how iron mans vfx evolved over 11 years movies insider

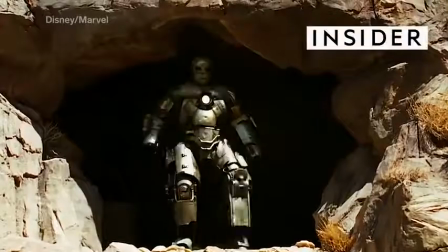(0:00)
If you look at Iron Man's first suit, the Mark I,
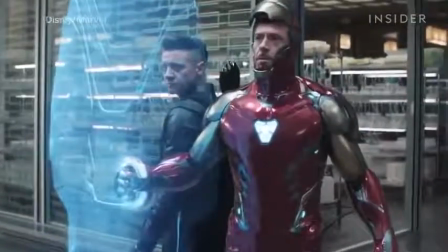(0:03)
and compare it to the hero's nanotech suit from Avengers Endgame, a lot has changed.
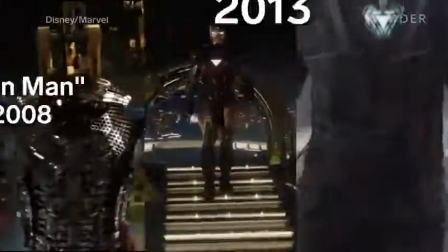(0:10)
But it's not just the technology in the world of the MCU.
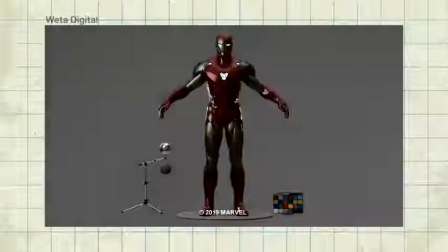(0:15)
Animation tech has evolved in our world, the real world, to make this suit possible on the big screen,
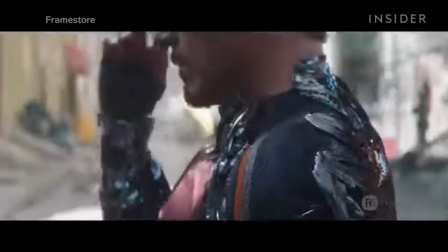(0:22)
something that Marvel couldn't have dreamed of creating just 11 years earlier.
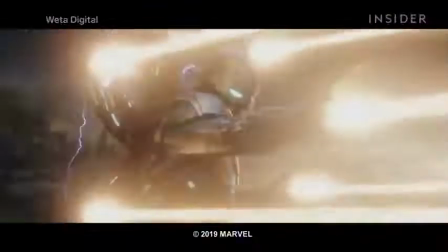(0:26)
To get from here to here required a decade of innovation,
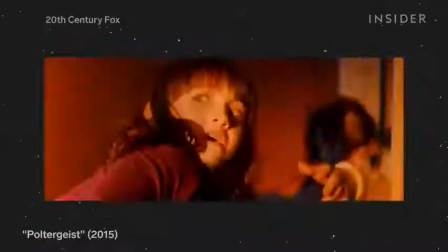(0:31)
10 Marvel movies, and a lot of work on movies with no superhero in sight.
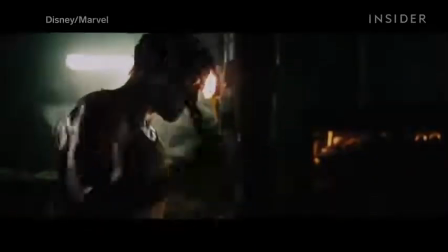(0:41)
Let's start where Tony Stark's story began, in that cave in 2008's Iron Man.
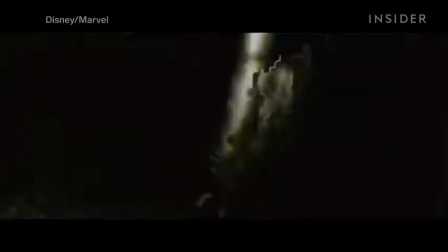(0:47)
In this scene, Tony Stark is a man in a giant metal suit trying to escape a cave.
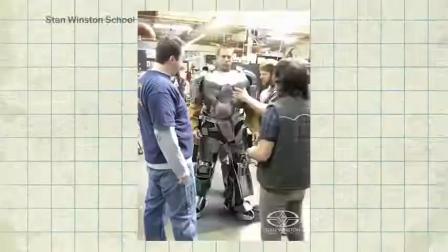(0:54)
So what better way to make it seem real than by using a real man in a real metal suit?
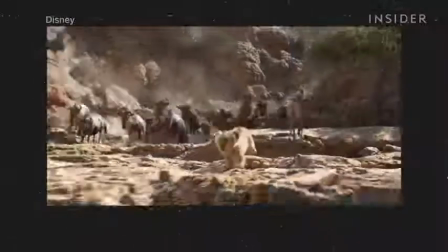(1:00)
Iron Man director Jon Favreau is known for pushing the envelope with his projects like The Lion King and The Mandalorian.
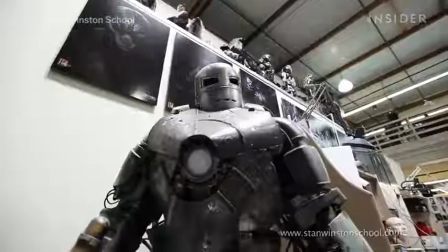(1:08)
But back then, he wasn't confident that CGI could convincingly create a full Iron Man suit.
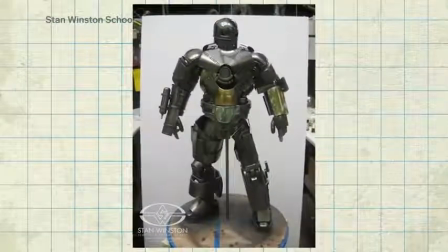(1:15)
So they went practical.
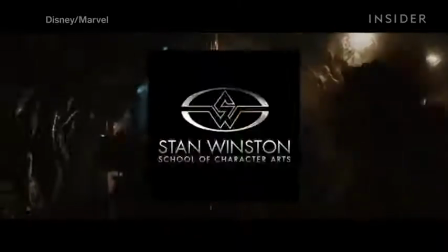(1:17)
For that first bulky cave suit, he enlisted the help of the legendary Stan Winston studio, now called Legacy Effects,
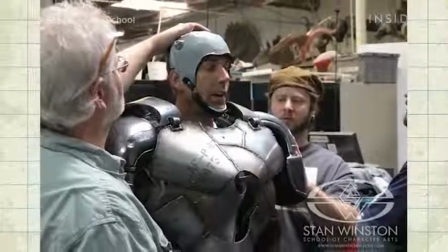(1:25)
to make this 90-pound version of the Mark I with epoxy armor shells, flexible urethane,
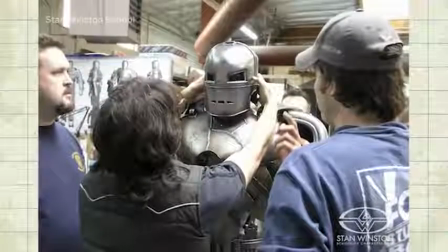(1:32)
leather, and aluminum.
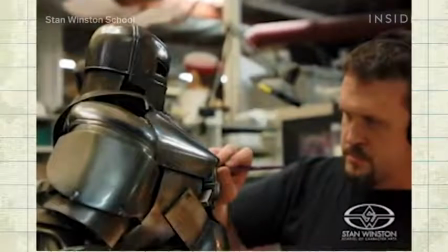(1:34)
And for the project, Winston's team perfected a metallic chrome paint that would be used for other projects years down the road.
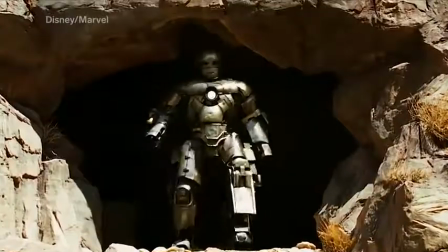(1:43)
But the film had to rely on CGI for this section of the scene,
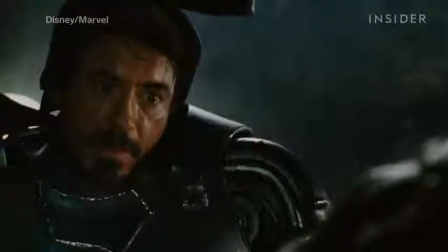(1:47)
because the practical suit was just too large for either Robert Downey Jr. or his stunt double to move around in.
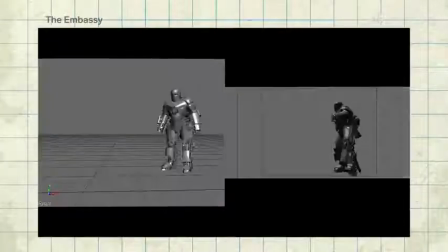(1:54)
That left the challenge of creating the first digital Iron Man suit audiences would see up to the embassy in Vancouver.
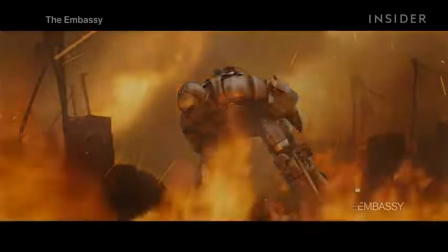(2:02)
Their accomplishment wouldn't have been possible without the practical work from Stan Winston's studio.
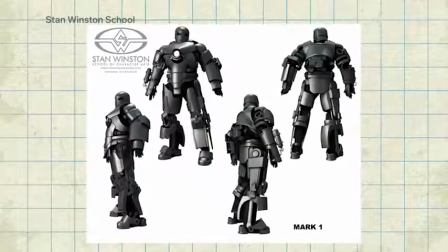(2:08)
They modeled the digital suit closely after the real suit,
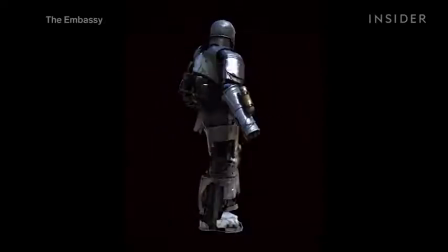(2:12)
even going so far as getting pieces of that real suit flown to Canada for reference.
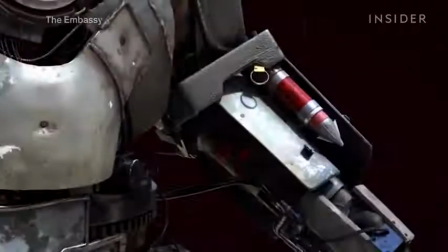(2:17)
The digital version was so detailed that it even captures these text markings and textures.
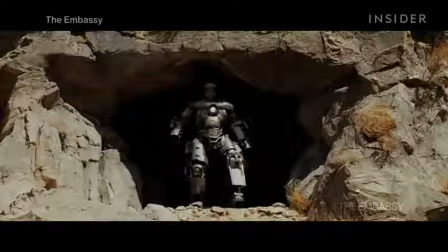(2:23)
And to create a realistic metallic reflection,
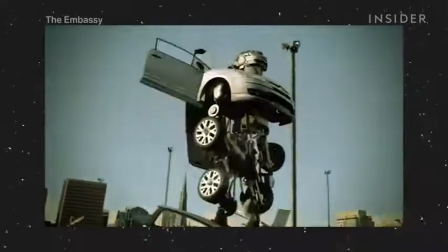(2:27)
the embassy used the knowledge they learned from working on car commercials to influence how they shaded the digital version of the suit.
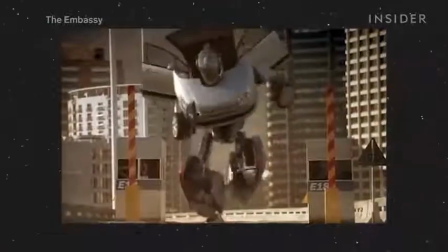(2:35)
We learned a lot about car paint, about clear coat, how light plays on cars, how they react to their environment, which they're essentially mirrors of their environment.
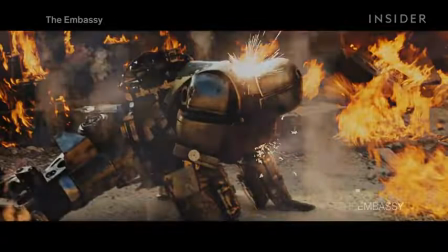(2:44)
But that was just the Mark I. The Mark II would have to be sleeker and more refined,
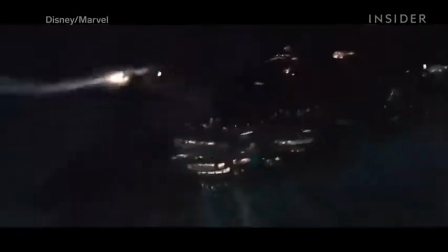(2:50)
and have a polished coat that would accurately reflect light like the night sky in this scene.
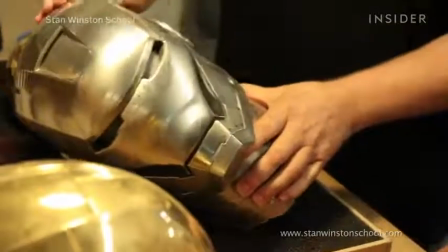(2:57)
Once again, Favreau had Stan Winston create a real version of this suit, but what you're looking at here is completely computer generated.
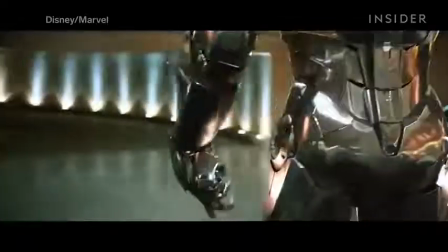(3:05)
Just like with the Mark I, FX Studio Industrial Light and Magic,
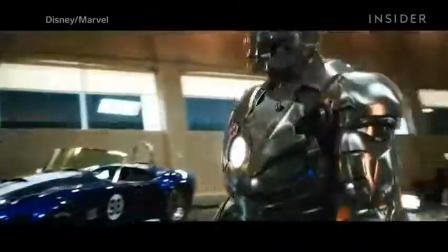(3:10)
ILM for short, used that practical version of the suit as the basis for its digital version.
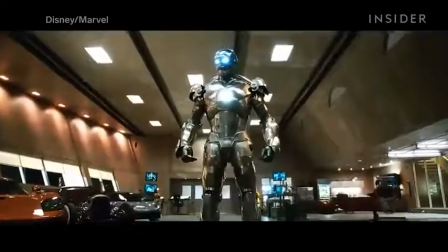(3:16)
ILM was so successful that when Favreau saw it, he couldn't tell the difference between the real and the fake. And we showed it to John and the Marvel team, and they're like, okay, well, which bits did you replace? And we're like, actually, we replaced the whole thing. So.
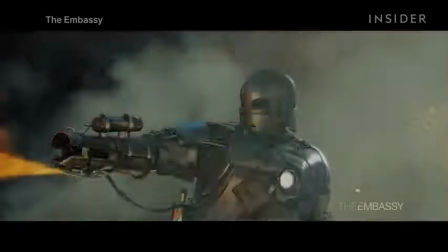(3:32)
Without this early work in the first Iron Man, which convinced the filmmakers and the world of what VFX could do,
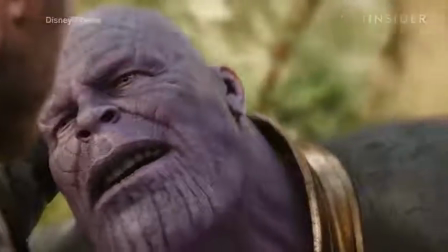(3:39)
the wild world of Marvel as we know it might not exist.
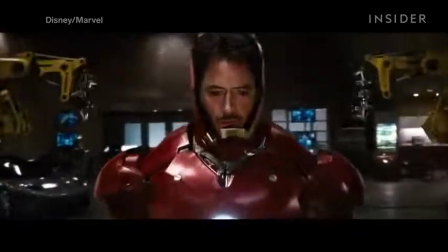(3:44)
But the true test of the CGI would come with the Mark III, Iron Man's most recognizable look.
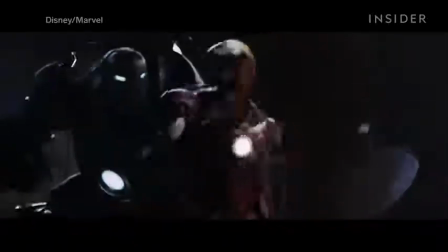(3:51)
This had to be perfect for the film to work and resonate with fans.
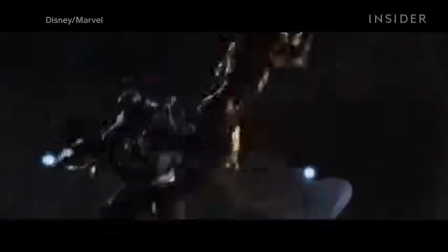(3:56)
ILM wanted to prove both that they could make the CGI character move the right way
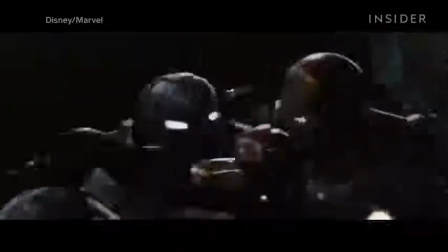(4:01)
and that his metal armor matched the personality of Tony Stark.